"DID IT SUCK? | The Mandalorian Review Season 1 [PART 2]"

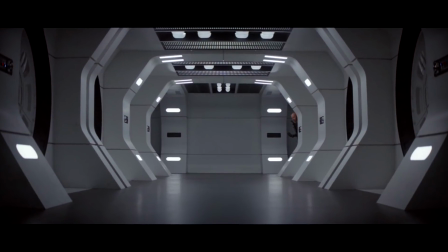4:08 I found the set of this prison ship to be rather cheap and dull, but I found Mando's time to shine really cool.
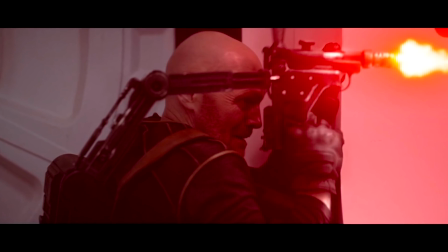4:15 Burr's backpack gun thing was really funny to watch,
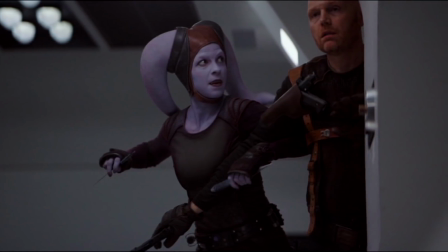4:18 and the way he held the group back from helping Mando fight these droids showed his lack of care should Mando die.
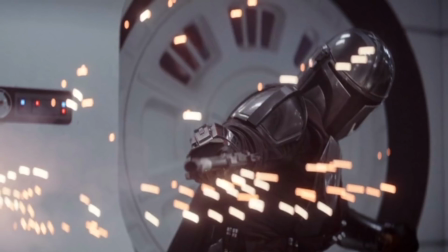4:25 Mando's armour and child are known to be more valuable than any bounty or job somebody might find in the galaxy.
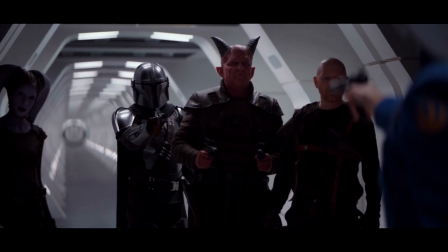4:32 There was also a great standoff between the gang and this pilot they weren't expecting.
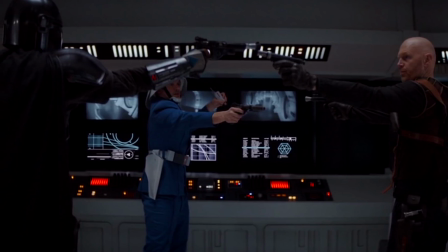4:37 All allegiances go out of the window when a life form gets in the way and the amount of gun pointing that goes on here was quite intense.
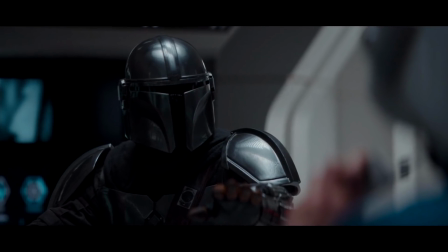4:45 Mando's reluctance to kill him was nice too, showing he's the only one of this bunch with a soft spot.
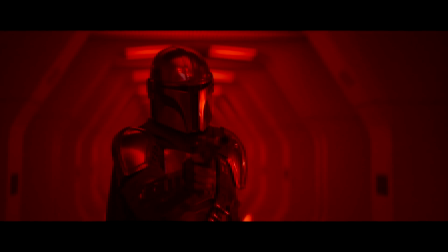4:50 All this build-up of mistrust and deceit makes the moments with Mando picking the gang off one by one really satisfying and enjoyable.
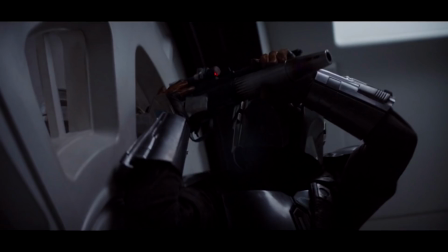4:58 Watching the big ugly guy throwing droids at each other was fun, as was seeing Mando escape from the cell he got thrown into.
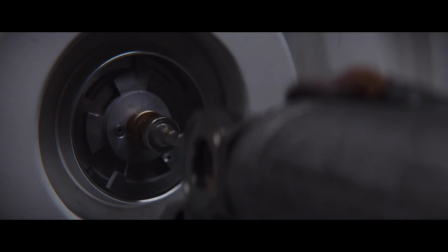5:05 It did feel a little contrived though that the lock of the door was on the inside of the cell,
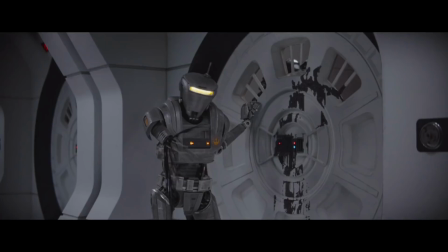5:10 but all the oil spilling out of the droid and having its head explode was a great moment.
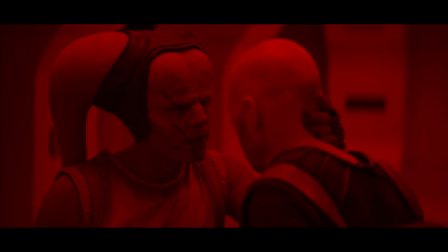5:15 Mando's wrath was then shown as the gang and escapee are plunged into red.
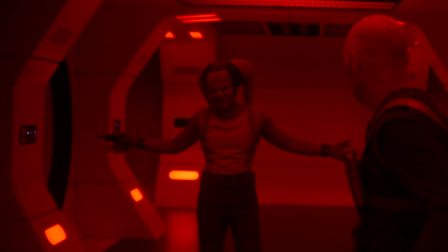5:21 He splits the party up, but my god this brother character wound me up the wrong way.
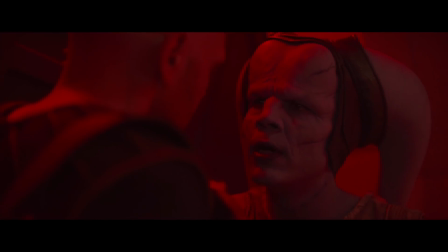5:27 Oh Mr Mayfeld, you're gonna get me the hell off this ship.
Errr, yeah, that's why he's here.
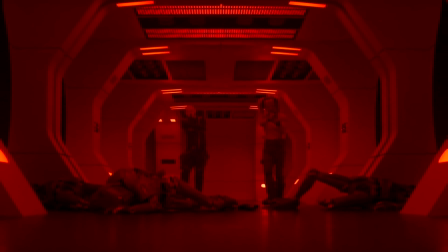5:34 It occurred to me how strangely quiet it was on this ship during this red lit sequence.
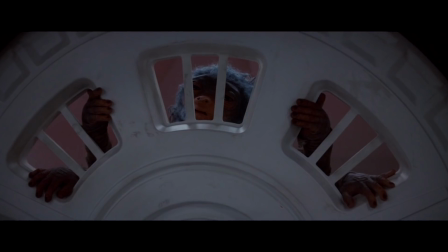5:39 One prison has been set free and yet not a single other one makes a sound throughout the remainder of the episode.
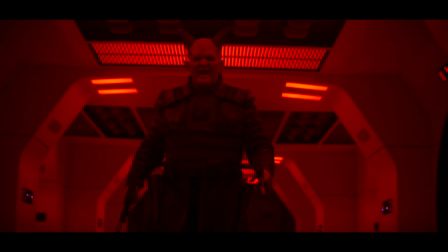5:47 This just makes the dullness of the set design feel more empty as a result. I felt the fight between the big pink guy and Mando was pretty cool though.
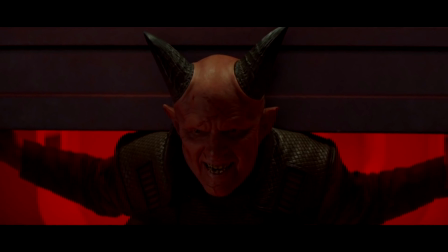5:55 Whistling birds did no good, sliding doors didn't stop him, and he's fire-resistant too,
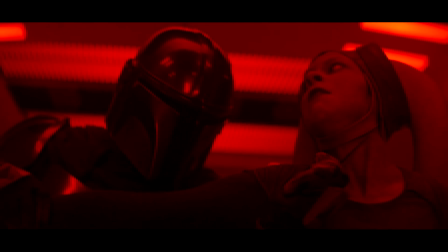6:02 foreshadowed earlier by the shot of him after killing those two droids. The way he stealthily took out the other two was impressive, considering his hefty armour. It was most effective seeing the lights flashing, with Mando getting closer and closer,
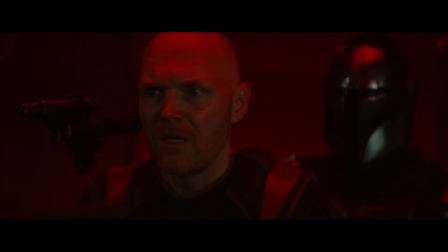6:15 so ominously and yet totally badass at the same time.
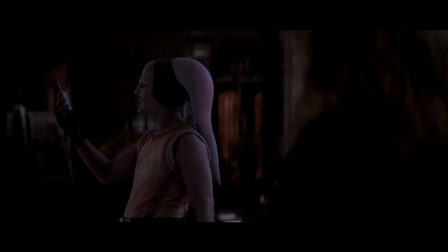6:20 It was a nice twist, with the tracking beacon being placed on the ship, with a Dave Filoni cameo.
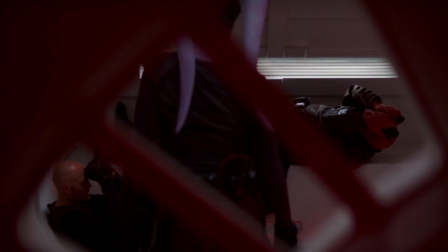6:25 Then, to see those we thought he'd killed stuck together in a cell was a much more satisfying conclusion than I would have expected.
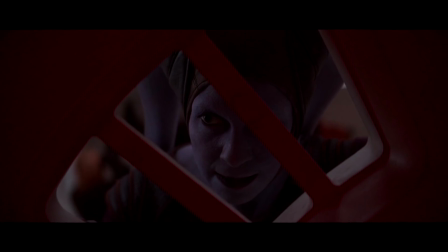6:32 I wouldn't be too unhappy if they made a return,
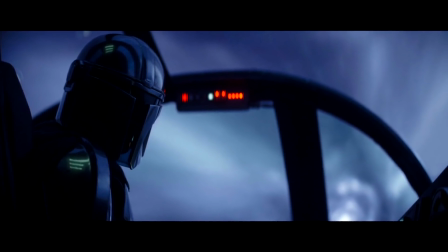6:34 but I also liked that Mando's one line to the child in this episode basically implied he had all this figured out from the start.
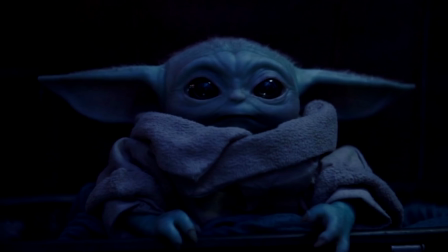6:41 It even seemed to be suggesting that this was all the child's idea, even though it can't have possibly been the case.
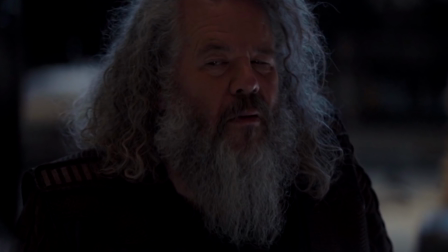6:47 Another rather unimportant episode, but definitely enjoyable moments are strewn throughout.
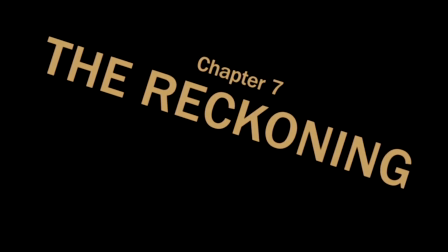6:58 All right, the two-part finale, here we go. They really ramped up the stakes with this offer-you-can't-refuse communication Mando receives.
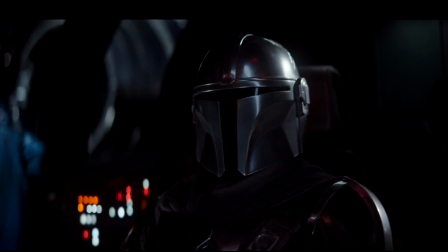7:08 One last job for his and the child's freedom. Well, actually, there's a couple of stops he needs to make before that.
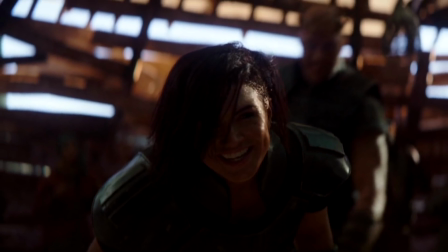7:15 The first is to pick up Cara Dune, his only friend in the galaxy.
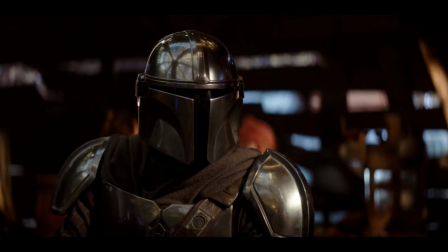7:18 It was quite amusing that all he needed to say was the word Imperial to persuade her to go with him.
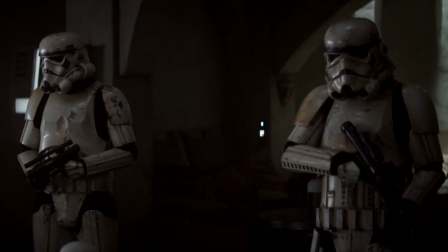7:24 Even cooler is how the ex-Imperials are referred to as Imps to soften their perceived brutality and cold-hearted nature.
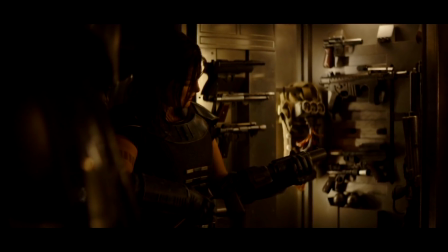7:33 On his ship, Kara gets access to the many Chekov guns that have been teased since episode 1, and the child piloting the ship was adorably fun too.
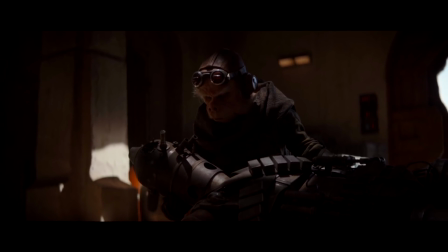7:41 When they arrived back on Mars, there was this fantastic montage of Queel reprogramming IG-11 for etiquette, not destruction.
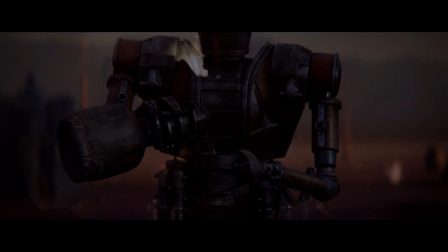7:48 The way he's animated to appear stiff and clunky was a really great touch, accompanied by the sound of a music box to give it a newfound childlike quality.
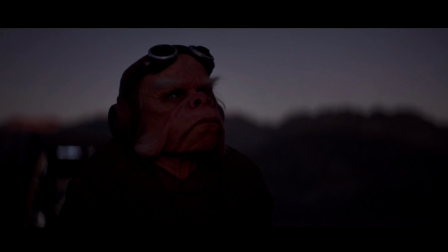7:58 Queel's character is fantastic too, just a straight up good guy who doesn't need money but the satisfaction of protecting a child from the spirit of the empire.
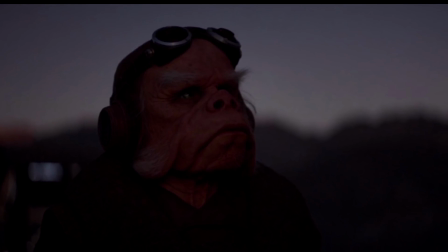8:07 We know the stories of rising and falling empires throughout human history but never of those that rebuild and maintain the societies that follow them.